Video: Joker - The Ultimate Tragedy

There's a video on YouTube right now by Vanity Fair where Todd Phillips, the director, breaks down in great detail the making of the opening scene. Here's a clip from that.
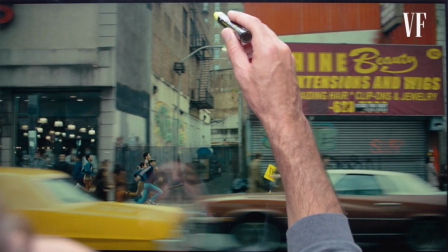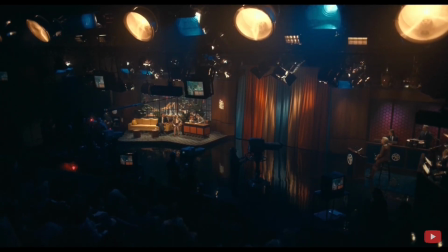His statements really say it all for me, but there are many sets that are extremely vibrant and colorful.
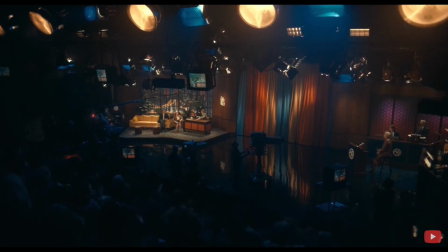The Murray Franklin Show, for instance. The stage is nothing but bright and extravagant colors.
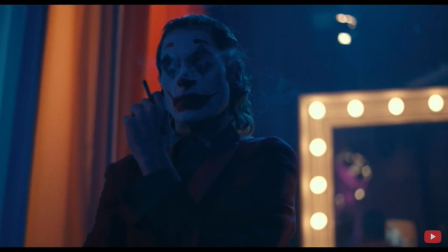Even Arthur's attire is bright and colorful. Clowns weren't originally viewed as something to fear, but rather something to enjoy, as they wear appealing colors and makeup.
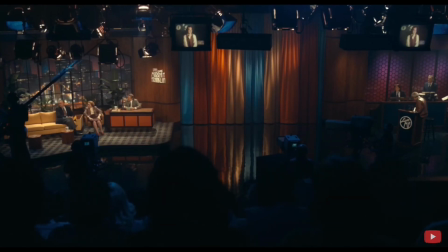And then Stephen King just had to go and write it. For costume design, Cod Phillips said they were very inspired by the attire of Charlie Chaplin.
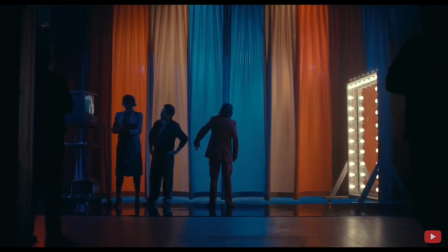Arthur's outfit in the opening scene is actually a direct replication of one of Chaplin's outfits, minus the clown makeup, of course.
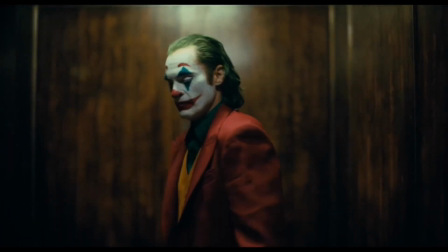Arthur has a certain music to him that I can't help but love. It's the reason many well-known 60s and 70s tunes are used in the film,
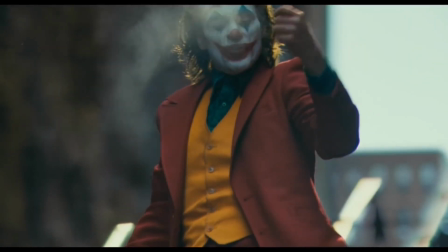including That's Life by Frank Sinatra and Rock and Roll Part 2 by Gary Glitter, who was a man that I'm pretty sure we all just don't want to discuss.
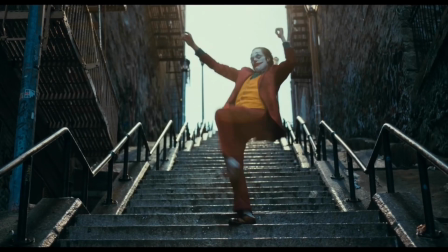The makeup for Arthur when he eventually becomes the Joker is actually my second favorite design aside from Ledger's.
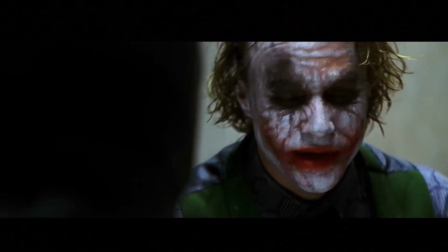Ledger's design was meant to encapsulate the gritty realness of the Dark Knight, and it worked perfectly.
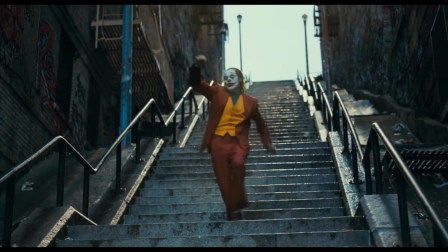Arthur's makeup and costume is meant to capture what is within him, a clown. Now, Arthur isn't the only person in the film with brilliant costume design.
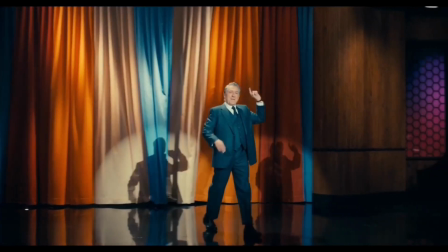Murray Franklin's outfits, while somewhat generic, feel like something a talk show host would wear.
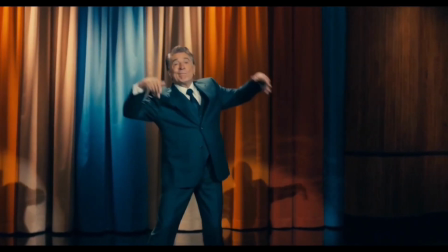It never feels fake. I completely bought Robert De Niro as Murray Franklin, despite the obvious comparisons to Rupert Pumpkin in The King of Comedy.
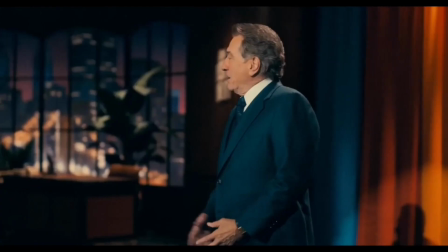I haven't seen that film, so therefore I can't criticize this film in the regard when it comes to my personal opinion.
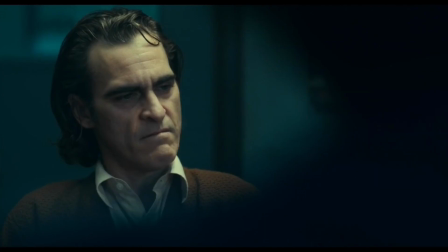In the clip I showed before, Todd Phillips stated that he wanted Gotham to constantly feel over Arthur, like it was beating him down, both literally and figuratively.
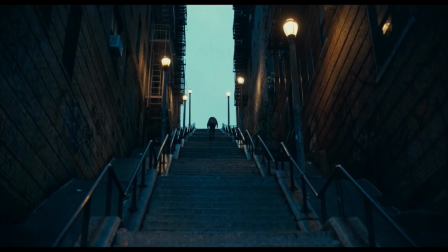There is some CG worldbuilding here that I honestly didn't even notice upon first viewing.
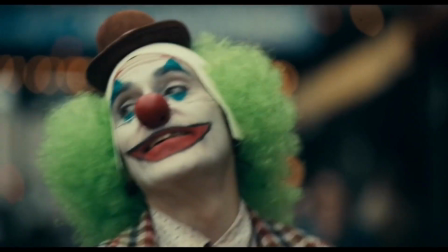If any sky is revealed, it's always dark or overcast. While I can't really discuss the visual effects for very long as there are hardly any within the film,
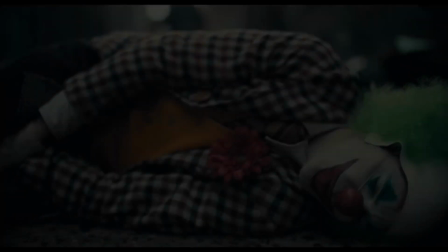what I can say is that the worldbuilding through CGI is extremely impressive from both a technical and thematic standpoint.
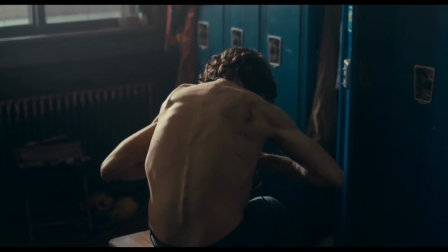All in all, I adore this film. I think the story is brilliantly told, Joaquin Phoenix gives a performance which is honestly competing with Ledgers as my favorite for the Joker.
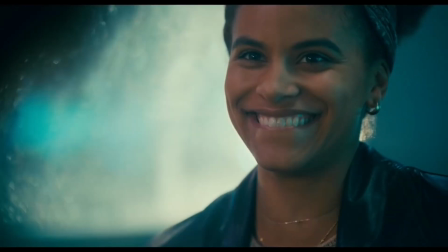Visually, the film is breathtaking, and as a character study of someone slowly descending into madness, I personally can't pinpoint a major flaw.
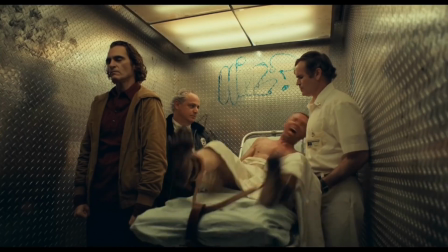This film has obviously been criticized for the amount it borrows from Scorsese films such as King of Comedy or Taxi Driver.
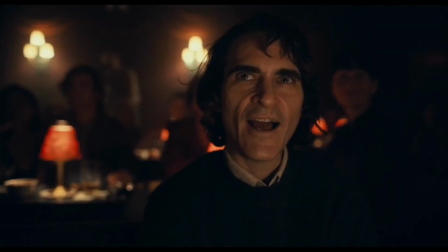I, on the other hand, can't speak from a first-hand experience for either of those films, and therefore I can't fault Joker for that.
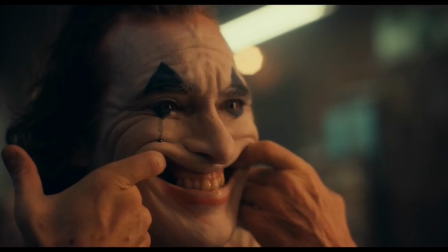So overall, Joker is a masterfully crafted tragedy, with much more to offer than I ever expected. Many scenes are hard to watch, but that's the point anyway. I found myself loving it for the entire runtime, and I'm giving it a solid 10 out of 10.
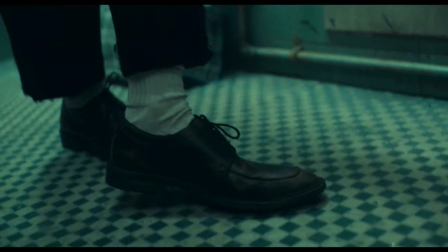Now we're going to get into the analytical portion of the video, where I discuss the story and themes of the film as a whole.
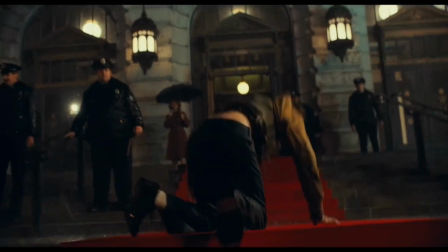This is not going to be in chronological order of the way the film plays out, but more of an analysis using different portions of the film to make my points.
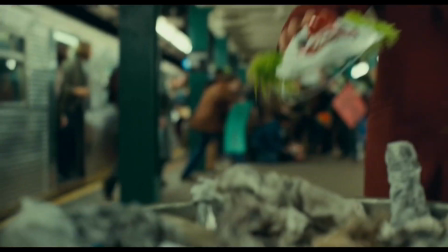Also, just as a reminder, this portion of the video is 100% spoiler-filled.
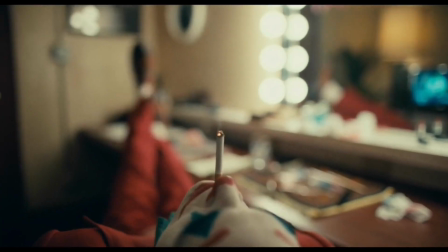First up, the character of Arthur Fleck. One of the best things about the Joker is the fact that we've never known anything about his past, aside from the Killing Joke comics and film.
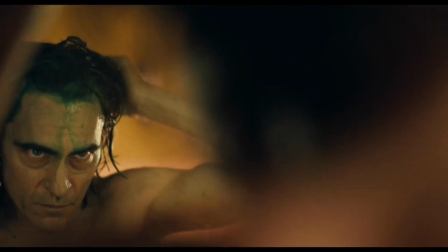Fans love the idea of Joker being a constant, which is why many were skeptical about this film being an origin story for the beloved clown Prince of Crime.
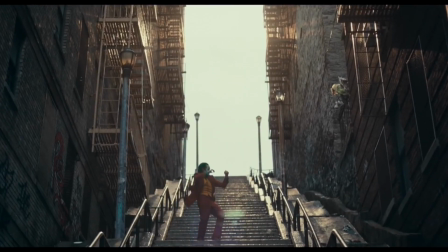The film, however, isn't giving birth to some of the most well-known comic book Jokers. This isn't the origin story of the over-the-top criminal mastermind of the original comics.
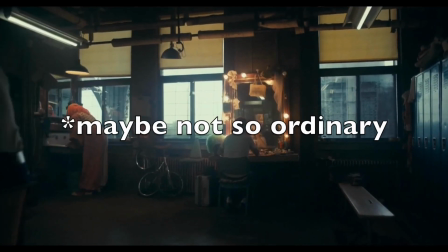This is a realistic and probable portrayal of how an ordinary man would get to the breaking point and choose a life of crime over his own.